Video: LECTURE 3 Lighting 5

Hey, welcome to GRN 3365, where we're still talking about some lighting. And one of the things that I want to kind of talk about today is lighting techniques,
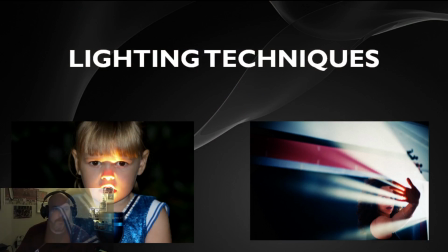9s
or how we're able to shape light and use it to our advantage to help us create a scene.
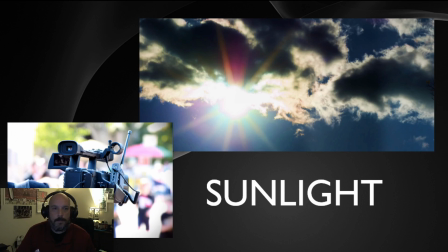18s
And so one of the things that we're going to do is, let me move, I guess, up to this corner.
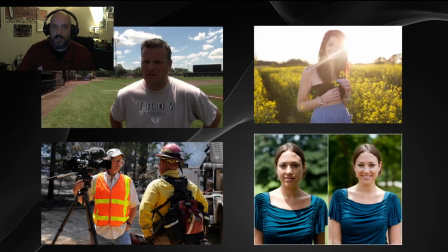24s
So one of the first types of sunlight light that we work with is sunlight. And with sunlight, it's going to give you a very direct, hard light. So in this upper left, I can see the sun is behind this person because I can see the front of his body is very dark. And so it's really hard to see his face. Again, that contrast ratio of cameras is coming into play.
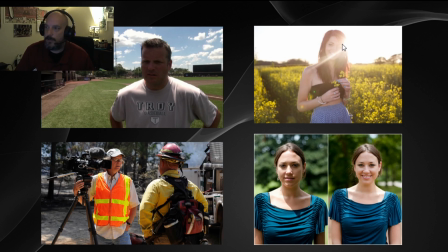44s
Likewise, with this one, we have the sun directly behind this girl's head, and it's making it very hard to see her face. Now, there are a few different ways to correct it. Some of it could be neutral density filters and things, but if you're looking to make a good lighting on your subject,
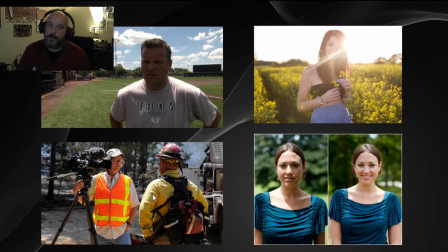61s
you're going to have to move, either you or your subject or both. So I can look at this image of this videographer, and I can see the sun is coming in from behind his head, and it's now hitting this gentleman in the face. So it's giving him good light from the front.
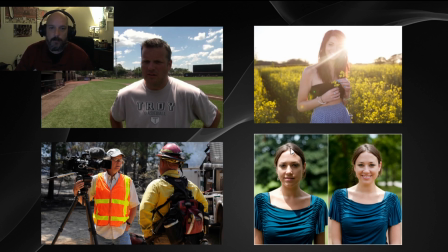77s
Looking at this image on the right, when our photographer, videographer first set up the shot, you can see that the sun is only hitting her on one side. So it's also giving her some hard shadows. So what he did was he took her and he just moved her over a little bit so that the sun was now more in her face. So you can kind of see even the background changed to show you that she's moved around.
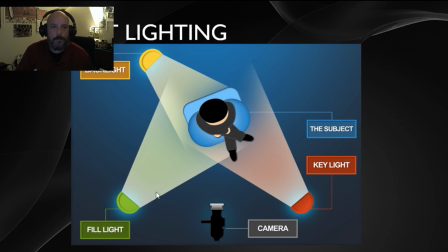97s
So when we're dealing with lighting, especially in the studio, and I'm blocking some text here, so I got to move around. I'll come down here.
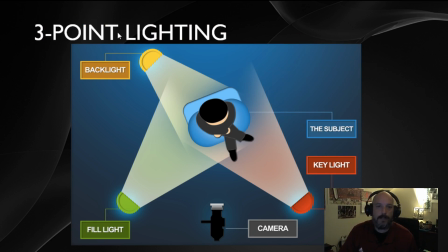105s
We're looking at what's called 3-point lighting. And this is where we have 3 lights. I've got a light here, another one, and a third one. So wherever my subject is and I've got my camera, there's going to be one main light that's called the key light.
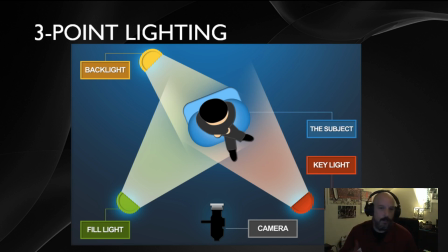122s
And this is a light that's going to fill up most of their body. Now, to get some of the side light, that's what's called a fill light. And it's going to fill in the rest of the side. And then to give them a little bit more definition on the back, we've got the backlight that's going to help with that.
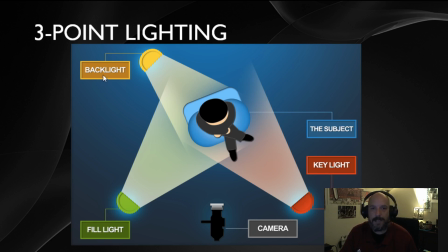139s
So the key light, the fill light, and the backlight are your 3 main lights in your 3-point lighting.
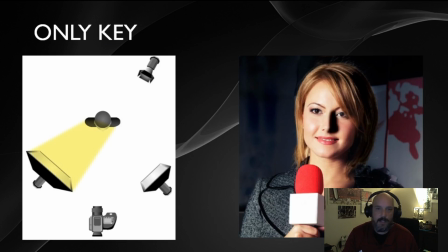147s
So let's take a look at that. In this, I've got the key light that's coming in, and it's lighting up most of my reporter. But as you can see, she definitely has some hard shadows going on the side of her face, and I would say the side of her body, but you can't see that. So let me disappear for a second.
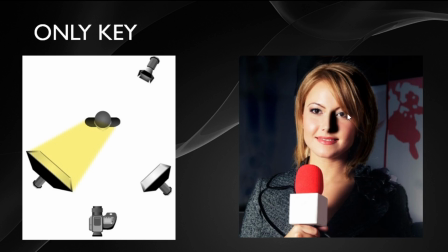163s
So again, you can see kind of, the part of her body is really dark along with the side of her face, and that's because she's getting just that one key light.
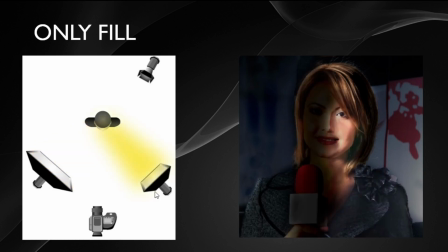171s
Let's look at the fill light. Well, the fill light is a little bit smaller, and it's coming in from the side, and it's going to fill in that extra area, but it's not going to be able to cover what the original key light did.
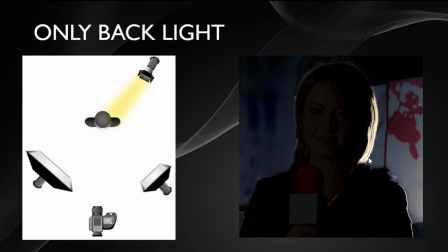183s
Now with the backlight, we're able to still kind of give you some backlighting on her head, some shoulders, and you see this little silver lining or halo effect. It's kind of creating a separation from the background. So let's look at that again.
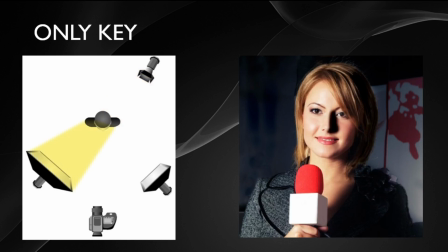198s
We've got the key light that's going to come in and cover the front part of her face. We've got the fill light that's now being added in,
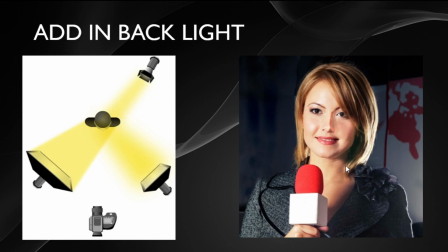204s
and it's making the front of her body a lot easier to see. And then with the backlight, we're separating her from the background. And so that's going to be your 3-point lighting. And this is mainly the type of lighting that you're going to see in a lot of television studios.
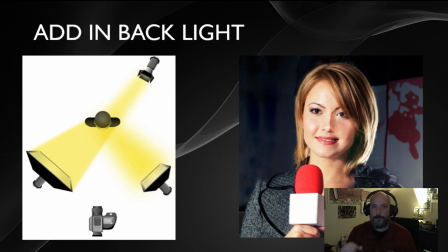220s
Even in the ones we have a large group of lighting that each of them does function as a key, a fill, and a back. And some of the lights do have multiple functions to kind of help. It could be a key on one and a fill on the other, or likewise.
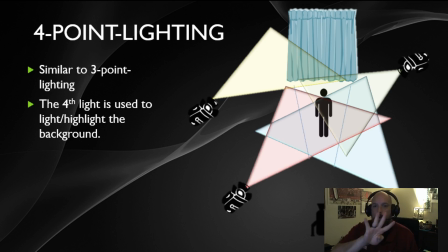235s
Now, there's also a 4th type of lighting called 4-point lighting. But in this one, we've got our same 3. We got our key, we got our back, and we got our fill.
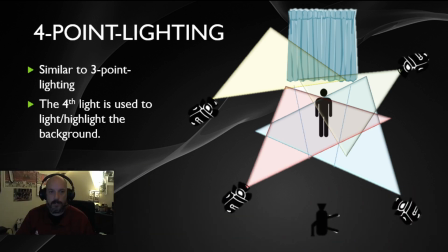247s
So I guess I'm in the way right now.